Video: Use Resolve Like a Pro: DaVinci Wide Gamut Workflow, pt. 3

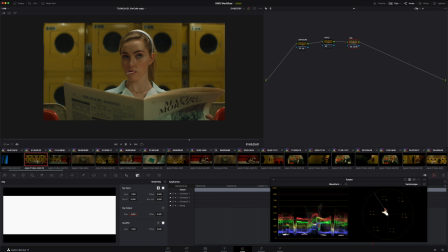8:13 Every time I land on a shot, it's just looking at, okay, by now I know I'm going to be pretty happy with the balance overall, but is it at the exact right strength or does it need to come back just a little bit? And if it does, this key output gain is a great way to accomplish it because you don't have to upset the balance you already have.
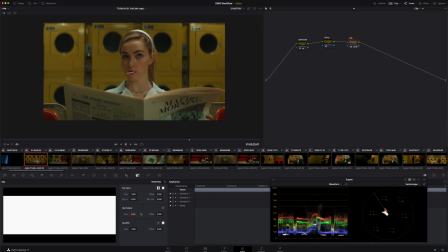8:30 You can just linearly scale the overall intensity back just by a couple of inches. And again, small adjustment that can make a huge difference to the overall impact of your grade when you really dial these details in. And the final thing I want to talk about really has to do with paying attention to the overall palette of colors in my frame.
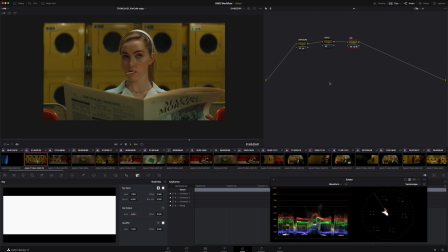8:50 So this shot here is actually a great example. If I look at my subject's face compared to these yellowish washing machines back here, they are rather adjacent in hue, so I'm not necessarily getting a ton of separation between my subject's skin and the background here.
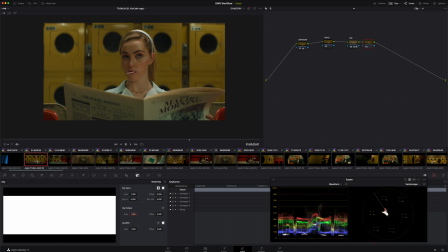9:06 So I want to play around with sweetening the hue of the washing machines a little bit, just to see if I can get them a bit more separated from her skin tone here. Now, there are a number of different ways to do this, but we always want to be seeking the cleanest and the simplest way to do it.
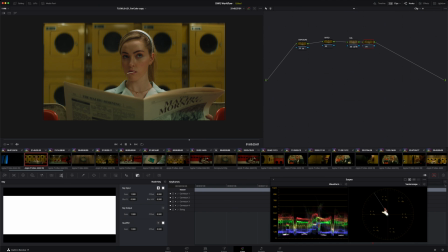9:22 And here in Resolve, that is probably going to be our hue versus hue curves.
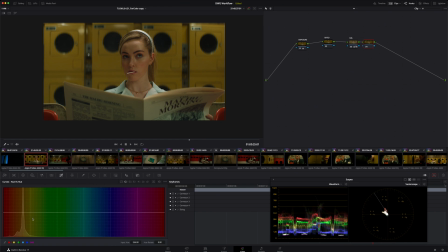9:26 So I'm going to go over to this section, and I'm going to drag a nice broad sample here on those washing machines so that I get a control point with a goalpost on either side. And you can see that very nicely correlates with this large tooth I'm seeing in the signal, which corresponds with these washing machines themselves.
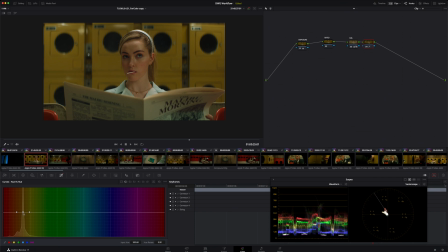9:44 And I'm going to take a very light touch here because a little can go a long way, but I'm going to try to rotate the hue of these washing machines just a bit counterclockwise. So you can see all I've done here is go about -5 degrees. And I think that's probably plenty.
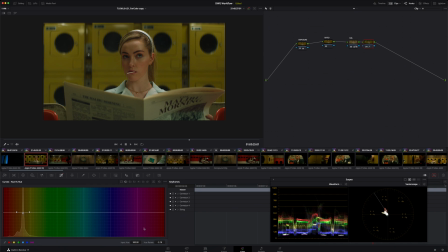10:00 If you want to really finesse it and you feel like things are a bit too touchy here in the graph, you can go down to this Hue Rotate field and work it that way, and it'll be a bit more subtle. But you can see it's very easy to go too far. Like, that's too far, that looks unnatural, that looks strange. But if we leave things right around that kind of -4 or -5 level that we had before, again,
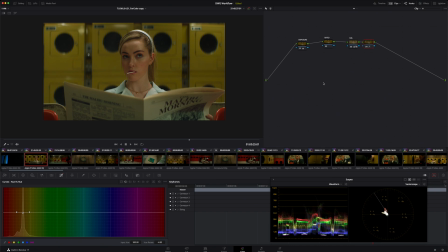10:19 something you would never notice unless you saw me turn it off for you and you saw the before version of the image, but just this little tiny splash of it is really helping to separate the washing machines in the background from our character in the foreground.
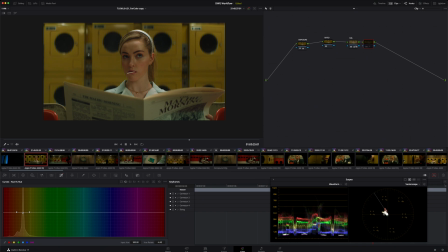10:34 You can even see it here in the vector scope. We're starting much more adjacent. Here's roughly our skin. Here's those washing machines. And when I turn this on, I'm rotating that vector, kind of peeling it away from my subject. So it's a good adjustment to the shot to get a bit clearer of a visual priority going on in the frame.
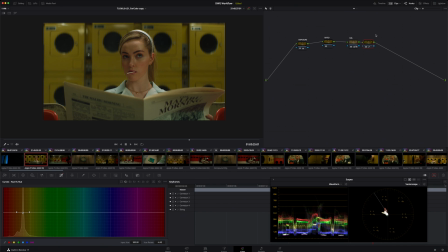10:53 And this leads me to the last thing that I'm always thinking about at this stage in the grade, to a question that I'm always asking when I'm making these final little nuanced adjustments, which is this. Well, if this works here and I like it here, could it have a role to play as a macro level adjustment?
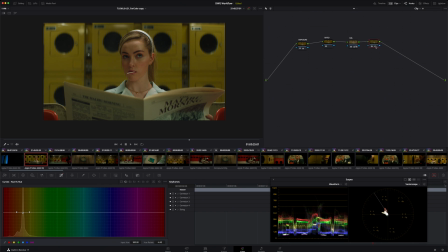11:11 What do I mean when I say that? Well, what I'm saying is if I copy this node number 4 for a moment and then I disable it here at the clip level, and then go over to my timeline level, where way back in the beginning of this series, we established an overall look, and then I prepend a node upstream of node number 1 by hitting
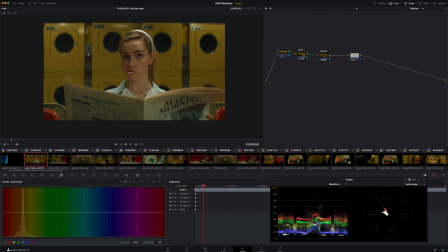11:29 Shift S. So I've now got a serial node immediately prior to my main look, and I hit Command V. I've now got the same operation happening not only on this shot,
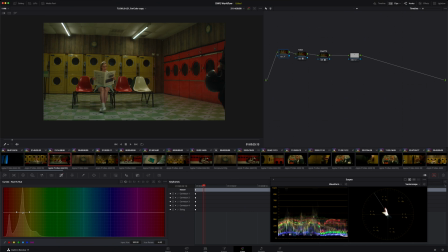11:39 but on every shot in the timeline.
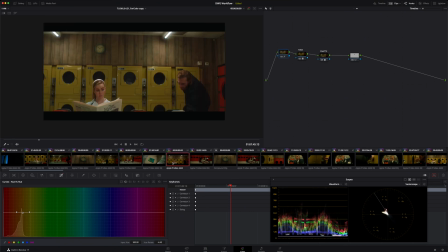11:41 And if I start thumbing through the timeline and looking at the results of this operation on all of these different shots, I'm really liking what I'm seeing, because this is going to consistently accomplish that goal that I had here in shot
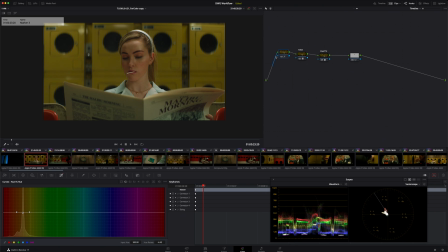11:55 number 5 of rotating the hue of these washing machines away from the hue of my character's skin, and in doing so, giving me a bit more separation. So that's a sort of final idea that I'm always keeping in mind at this stage is, does this particular adjustment have a useful role to play as a
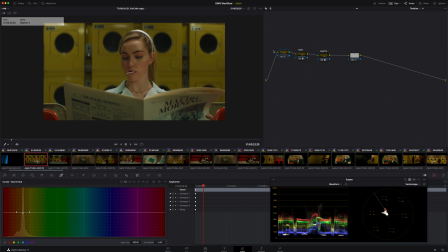12:14 macro level adjustment that's going to hit all of my shots in the same way?